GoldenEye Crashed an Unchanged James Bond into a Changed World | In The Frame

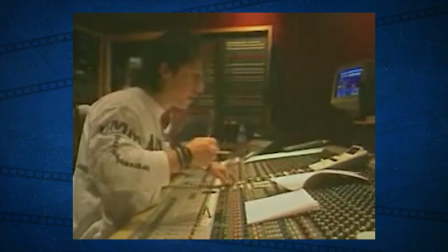[4:10]
For example, the producers hired Luc Besson's composer Eric Serra after temping some of the movie with the soundtracks from The Femme Nikita and The Professional.
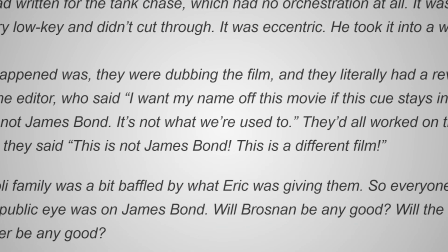[4:19]
When Serra turned in a minimalist, atmospheric and largely non-orchestral score, the producers reportedly panicked, screaming, this is not James Bond, this is a different film.
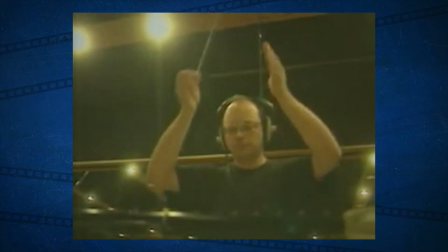[4:28]
In fact, John Altman was hired to re-score the tank chase at the last minute.
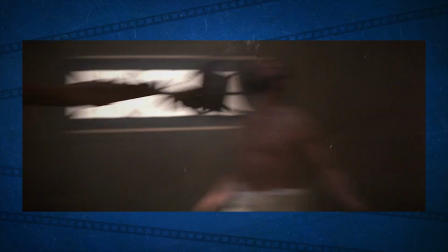[4:33]
Even then, there are elements of GoldenEye that feel unusual for a Bond film.
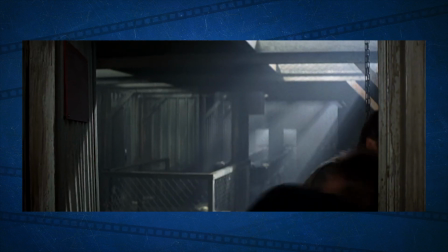[4:37]
Notably, Martin Campbell is willing to let large sequences play out in relative silence with just foley sound effects.
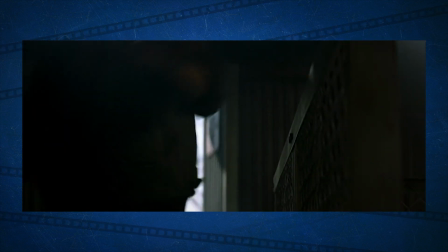[4:43]
There are moments at the climax of the film that play almost like music videos without music.
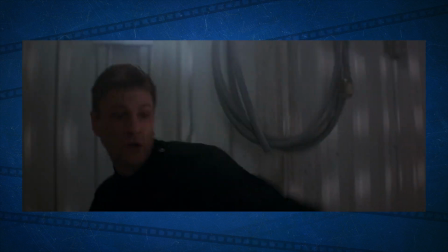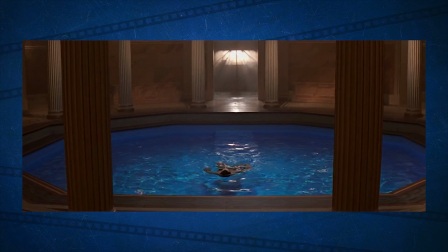[4:56]
However, the reason that GoldenEye works is because it occasionally feels like a different film.
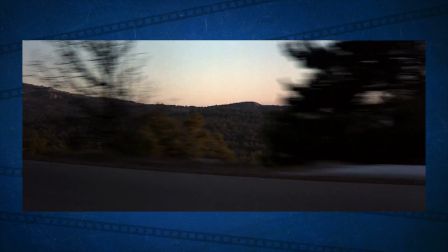[5:00]
Bond should feel like a stranger in a strange land, having just skipped six tumultuous years in the real world.
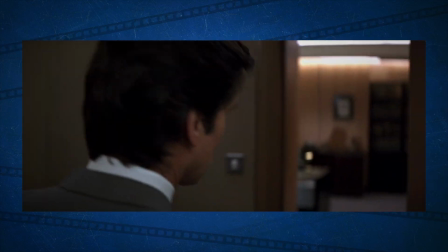[5:06]
He should feel like a character who doesn't comfortably fit in this new world. Appropriately, this is also a large part of the charm of Tomorrow Never Dies.
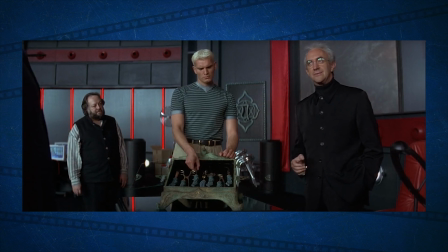[5:14]
If GoldenEye proves that Bond can still work in a bold new world, then Tomorrow Never Dies constructs a more traditional Bond movie around him.
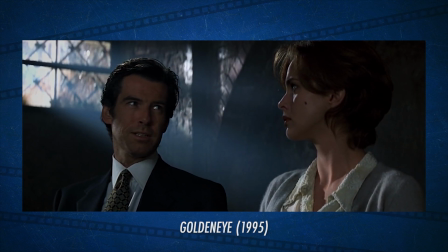[5:21] That's the trouble with the world today. No one takes the time to do a really sinister interrogation anymore. I'm too tortured if you don't do it.
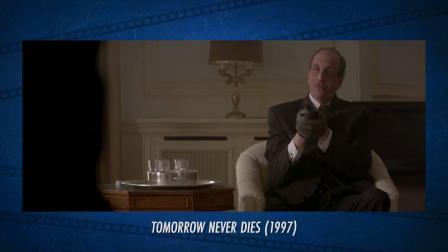[5:27] You have a doctorate in that too? No, no, no. This is more like a hobby.
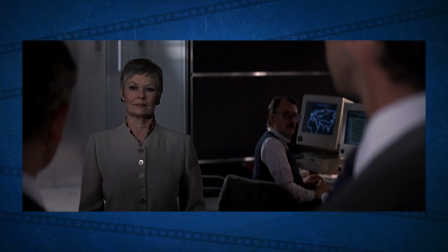[5:32]
GoldenEye underscores this by emphasising how the characters around Bond have changed, even as he remains static.
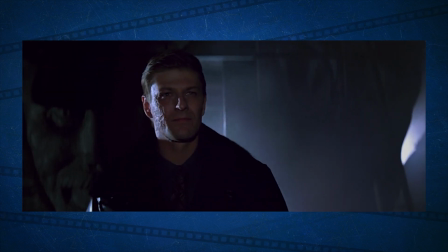[5:38]
This is perhaps most obvious with the film's villain, Alex Trevelyan.
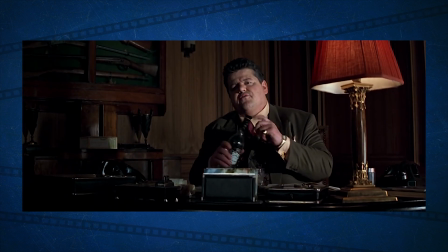[5:41]
As with other old spies like Jack Wade or Valentin Sukovsky, Trevelyan's largely given up on the fantasy of state service.
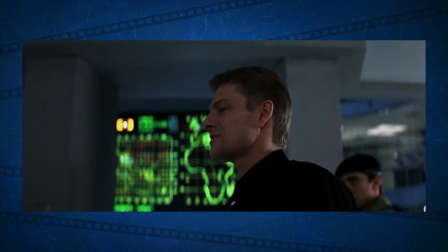[5:48]
He doesn't even want to rule or destroy the world like many a megalomaniac before him. He just wants to burn London to the ground and steal bucket loads of cash.
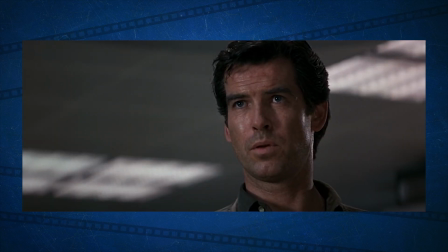[5:56] In the end, you're just a bank robber. Nothing more than a common thief. I am an exceptional thief.
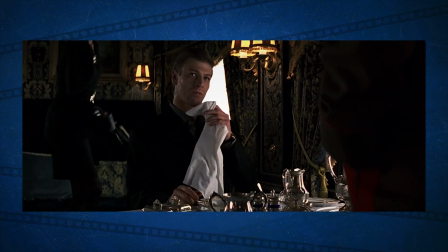[6:01]
Trevelyan is a post-ideological opponent.
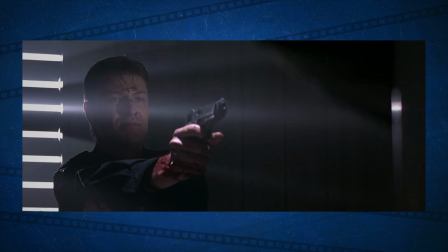[6:04]
He is a warning of what Bond might be, if Bond wasn't so steadfast and committed, if Bond had perhaps abandoned his ideology.
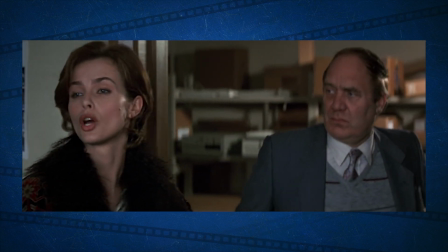[6:12]
Goldeneye also reframes its female characters. Natalya is hardly revolutionary, but the space afforded to her in its opening act is striking.
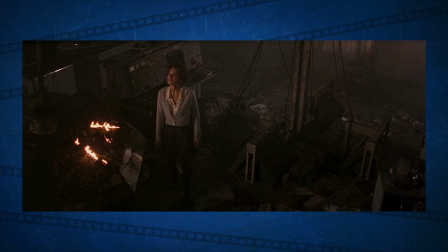[6:19]
She's given considerable agency and narrative space long before she meets Bond.
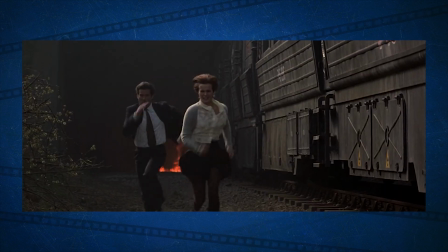[6:23]
Of course, Natalya is a very traditional Bond girl, even if the film treats her more like a co-lead in the style of 90s action thrillers.
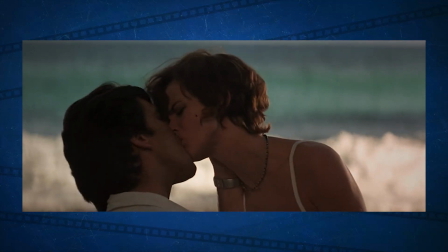[6:30]
She also serves to temper Bond's sexism.
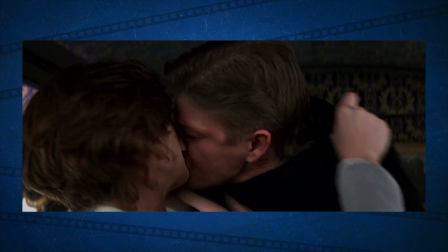[6:32]
Bond's old-fashioned chauvinism appears positively charming when juxtaposed with Trevelyan's rapey behaviour and Boris's outright misogyny and creepiness.
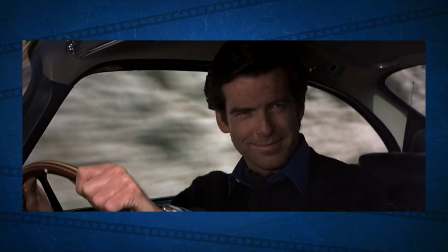[6:40]
However, it's Xenia on a top who is the most striking. She's introduced as a counterpart to Bond, first appearing during a flirtatious chase in Monte Carlo,
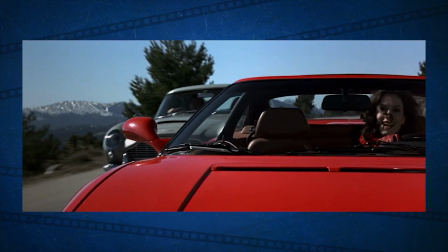[6:48]
driving a race car against Bond's perfectly shaped, old and vulnerable vehicle.
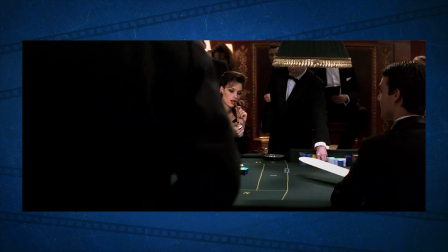[6:53]
Xenia is subsequently properly introduced in a sequence that consciously mirrors the introduction of Bond in Doctor
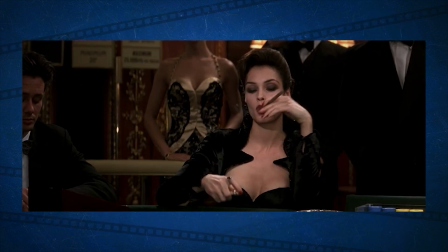[6:59]
No. as an alluring stranger playing Baccarat and puffing on a cigarette in an upmarket casino.
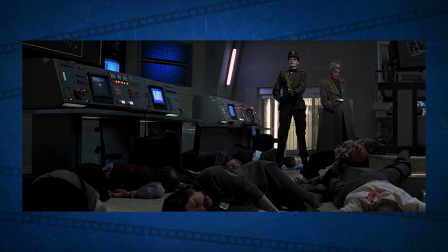[7:04]
Xenia's obsession with sex and violence makes her a bold counterpart for Bond, an illustration of how much times have changed.
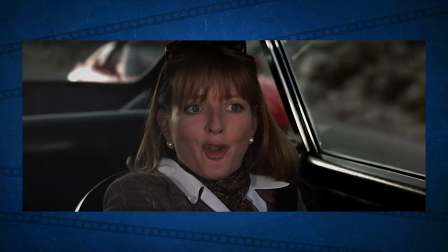[7:11]
What's particularly interesting about GoldenEye is the way in which the film leans into this tension. Repeatedly over the course of the film, Bond rejects and mocks any attempt at introspection.
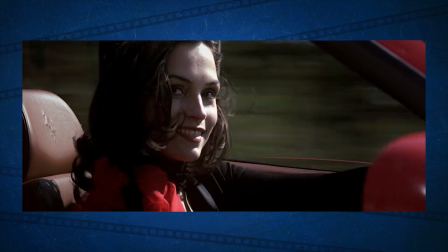[7:19] You're having a pleasant drive in the country, you've got to bring psychology into it.
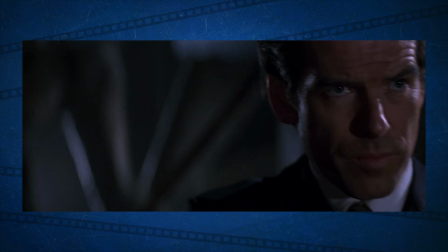[7:23]
Of course, the first Irish actor to play James Bond would ensure that the character was impervious to psychoanalysis.
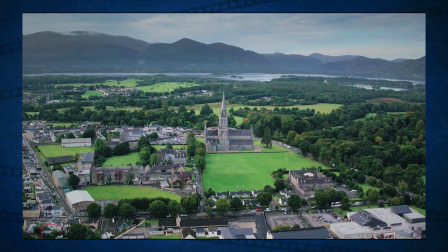[7:29]
To explain why this might be the case, I'm going to turn over the mic to respected Hollywood actor, and adopted Dubliner, Matt Damon.
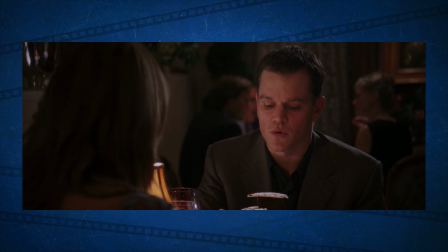[7:36] What Freud said about the Irish is, we're the only people who were impervious to psychoanalysis.
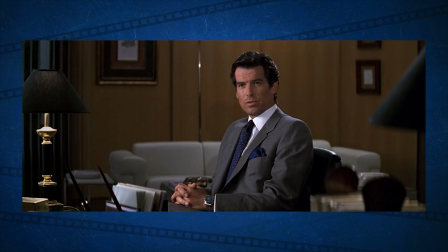[7:42] The very words I live by.
However, Goldeneye makes a point to have characters consistently puncture Bond's attempts to dismiss their psychoanalysis.
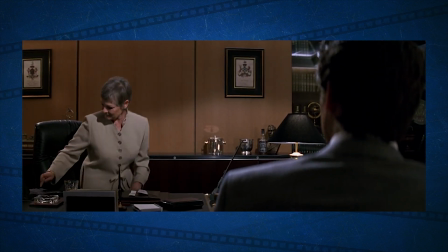[7:50]
In one of the film's most oft-quoted lines, M calls Bond out.
I think you're a sexist, misogynist dinosaur.
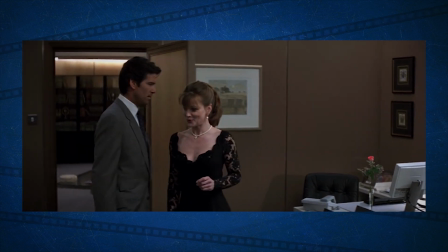[7:56] A relic of the Cold War.
Indeed, it's notable that GoldenEye is the film that features a sequence in which Moneypenny suggests that she may actually have slept with Bond,
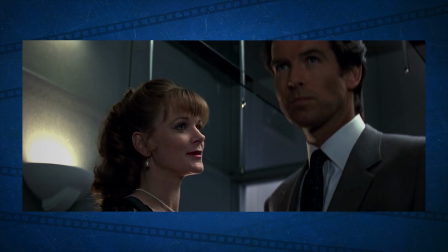[8:05]
but the experience was so unremarkable that she might also have completely forgotten about it. At the climax, Trevelyan himself taunts Bond.
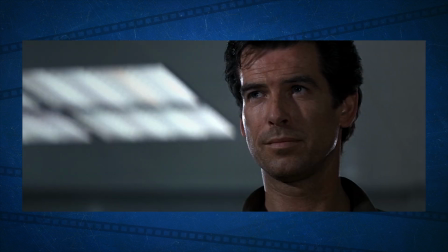[8:12] I might as well ask you if all the vodka martinis ever silenced the screams of all the men you've killed. What if you find forgiveness in the arms of all those willing women?